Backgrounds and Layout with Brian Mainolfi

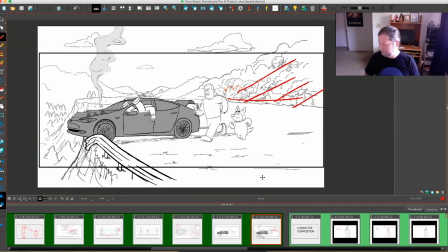So having little details like that in a background is very important for your backgrounds to give enough information for the overseas studio to be able to fill in all the rest of the details for itself.
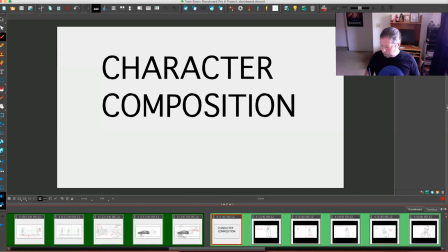I'm going to go into some more character compositions. This is more layout ideas for making sure that your characters always are together the right way.
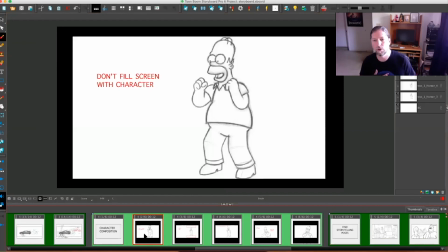So for instance, one thing that we see a lot in portfolios is to have a character completely fill the frame, or the top of the character's head is at the top of the frame and the bottom of their foot is at the bottom of the frame. I know you've all heard about TV safe, and
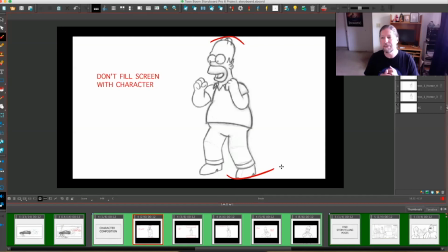there's still some TV safe because TVs still have slightly different proportions. It's not nearly as bad as it used to be when we were doing television shows in the 80s and 90s.
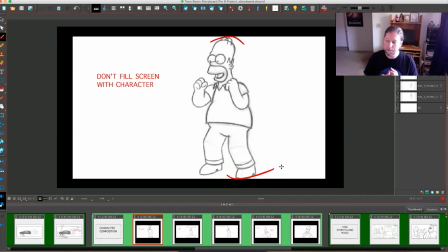And so we don't worry so much about TV safe anymore, but do have to worry about having breathing room around the characters, both for different proportions of television, but also to make sure that
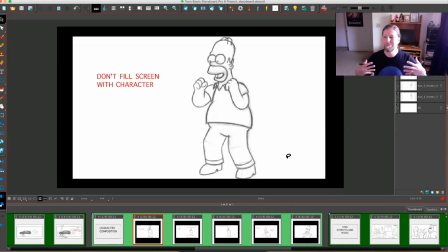characters aren't just feel like they're struggling in their spot. By the same notion, you don't want to have so much space around a character that we can't see exactly what the character is doing.
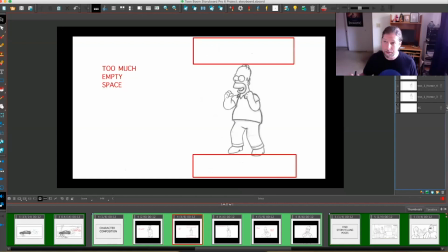So we want to have a lot of space around the character, and we don't want to have no space around the character. A general rule of thumb is you want to have a little more room on top of the character than on bottom. So the character is going to be favoring the floor slightly.
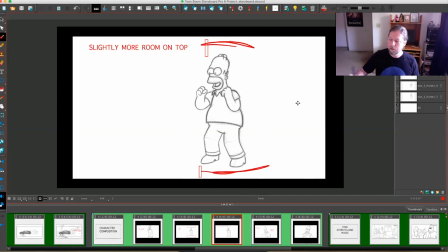And then just give just enough room, a little breathing room for the character's top and bottom, but a little more breathing room on top. When cutting into characters, The most important things we want to see, besides their eyes, are their hands. So don't cut off hands like we're doing here.
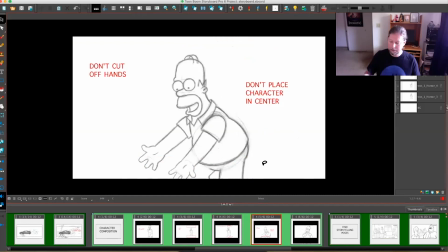You want to make sure that the character's hands remain inside the frame.
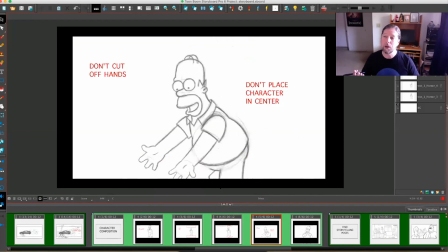So take your most extreme pose of your character gesturing and make sure that that most extreme pose fits inside of the frame. Also, you want to make sure that you don't place your characters always dead center. It is a much better rule of thumb to place your character,
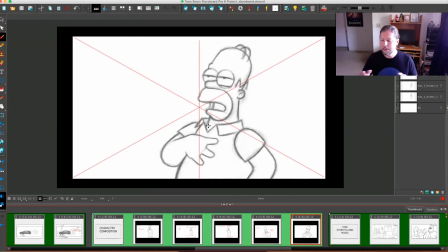if the character is on the right side of the screen, place them just to right of center. And similarly, on the left side of screen, if this is the center, you want to place your characters just to the side of center.
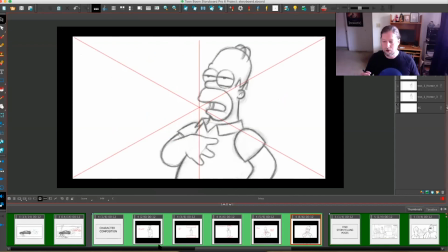So making sure that you have your characters not too close, not too far, and just off center at all times.